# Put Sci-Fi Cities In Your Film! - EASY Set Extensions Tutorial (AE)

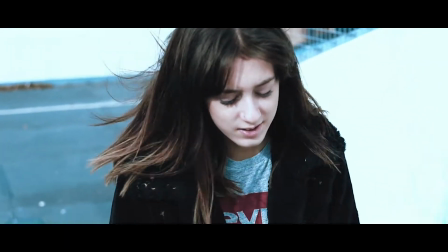Hey everyone I'm Toby and today we'll quickly learn how to track set extensions into your backgrounds in After Effects.
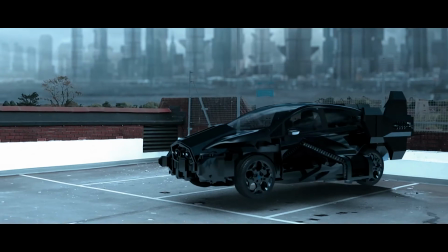Before we begin please initiate by subscribing to the channel that would really help me out.
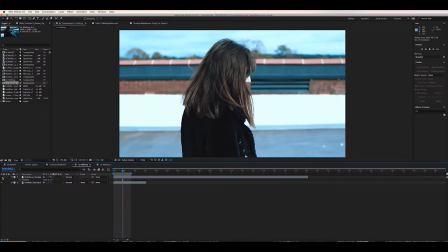So here we have a shot of my sister and it's only a short shot but I felt like the background was
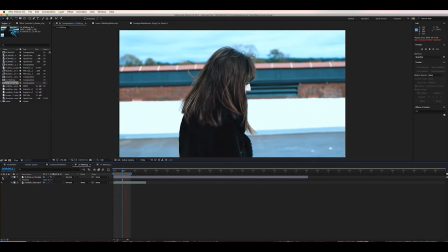too boring and I wanted to add something to help build the world that she's supposed to be in during this short sequence. So luckily the sky was extremely cloudy when we filmed, which meant that After Effects had an easier time when I was playing around with it. You'll see what that means later on. So after filming the shot, I brought everything into After Effects and this is where we're going to do our magic today.
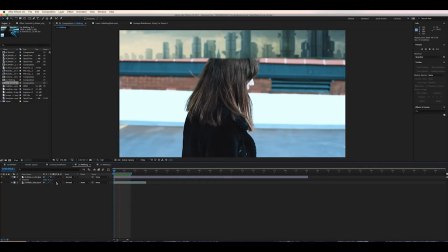First of all, obviously open your shot into the timeline and import either the image or the video file that you want to be in the background of the scene.
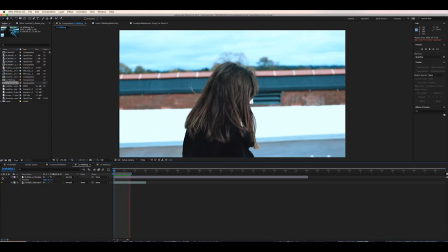I've just got this image from Google. I think I just Googled Sci-Fi City or something. So this is what I'm using today.
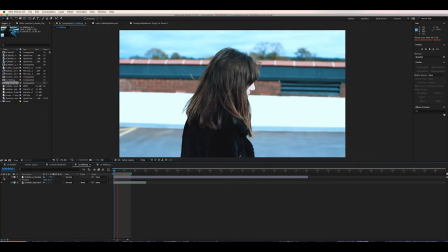Firstly, we need to track the scene. As the shot won't be messed up from any sort of parallax, seeing as we're going to be putting our image as far back as possible,
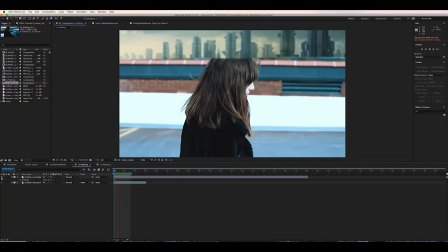we can just use the 2D motion tracker, so no real need to get involved with the 3D tracker today.
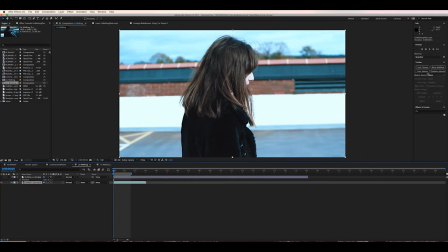Which is good, this effect isn't actually as tricky as you may think it is.
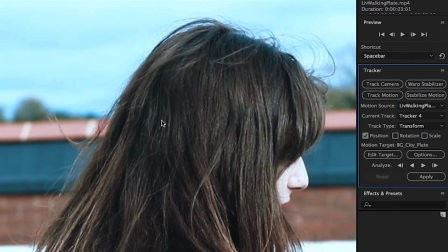Okay, so now in the motion tracking tab, it's important to use the motion tracker with both position and rotation selected, as our physical camera is obviously rotating in the scene as well as moving so we're going to find some
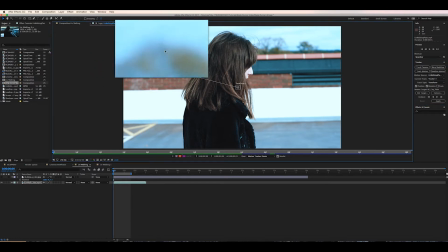objects in the background to track the scene was actually quite difficult as it was mainly trees in the background which didn't provide much in the way of solid contrast points you know if there were buildings it might have been easier but i still managed to get the track done with a little bit of experimenting between track points so just have a play around if you find it's not working and i'm sure you'll be able to figure it out so it's very important for rotation and position to make sure that the two track points are kind of as far As far on each side of the screen as possible that way after effects has more to work with and will act more accurately Create the rotation for the camera now after all we have to do is hit analyze
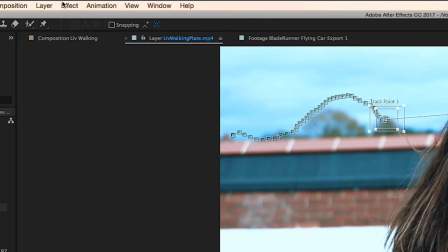and we'll let after effects do its thing so we're going to create a null object as well and
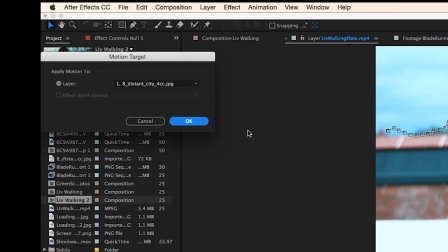Then we'll apply the data to our null object
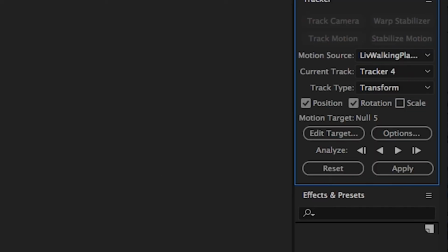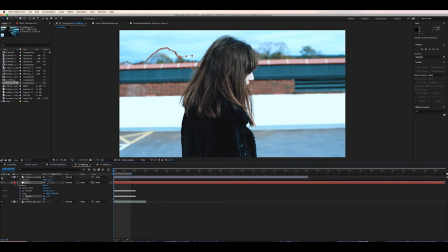Next we're going to parent our background layer to the null object and
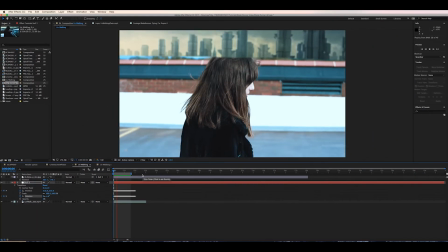Roughly position it in the scene where we kind of want it to be Okay, so our layer is correctly moving with the background now,
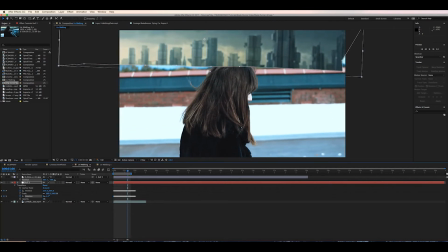that's good, you can see it rotates and moves the same as the actual camera is, which is cool, but we obviously want the layer to be behind the actor, the wall and the trees, obviously it's covering everything right now. so this is where the sky comes in handy so we're going to duplicate the plate shot and put it
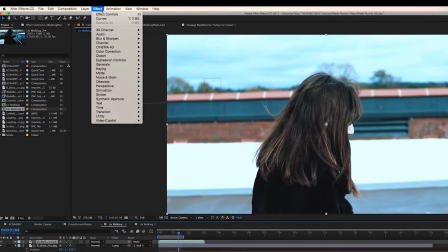above the background layer and we're going to use the curves adjustment as well as saturation to make our image black and white and we're going to increase the
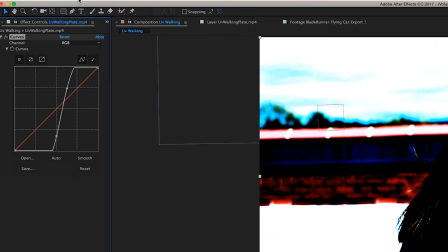contrast pretty much as much as possible so it's extreme white and extreme black values on
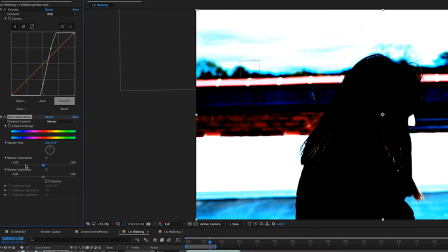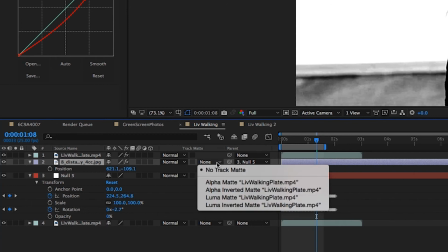the background layer we're going to under the track matte setting select luma matte
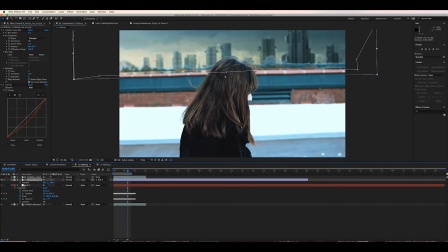now what this will do is essentially use the black and white values from the layer above as a mask, with black being the mask and the white being what is revealed. As we can see now, the sky is removed and replaced with the background layer whilst everything else remains where it is. Obviously do some tweaking with the colour to get rid of any fringing,
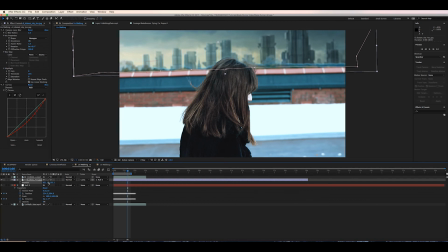I've got some here but in Premiere I then added some colour correction to fix that a little bit but just play around with it as much as you can.
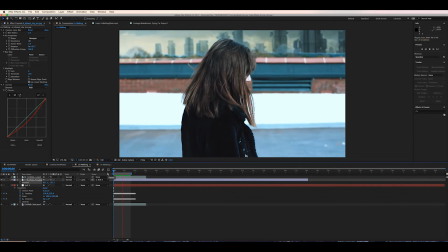I've also added some colour correction and camera blur to further integrate the
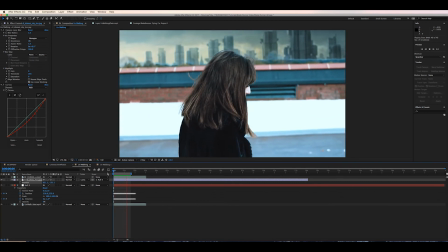background layer with my footage and make it like it's out of focus as if it was actually being filmed with the camera.
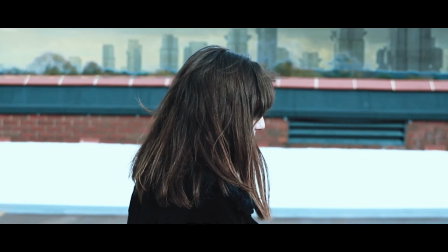And that's it guys, if this video was helpful please give it a thumbs up and subscribe for more easy straight to the point tutorials.
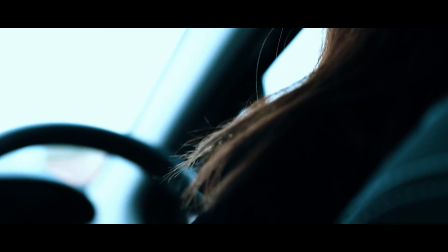Please feel free to leave suggestions for tutorials down in the comments as well. And that's it from me so I'll see you next time on Robot Boy.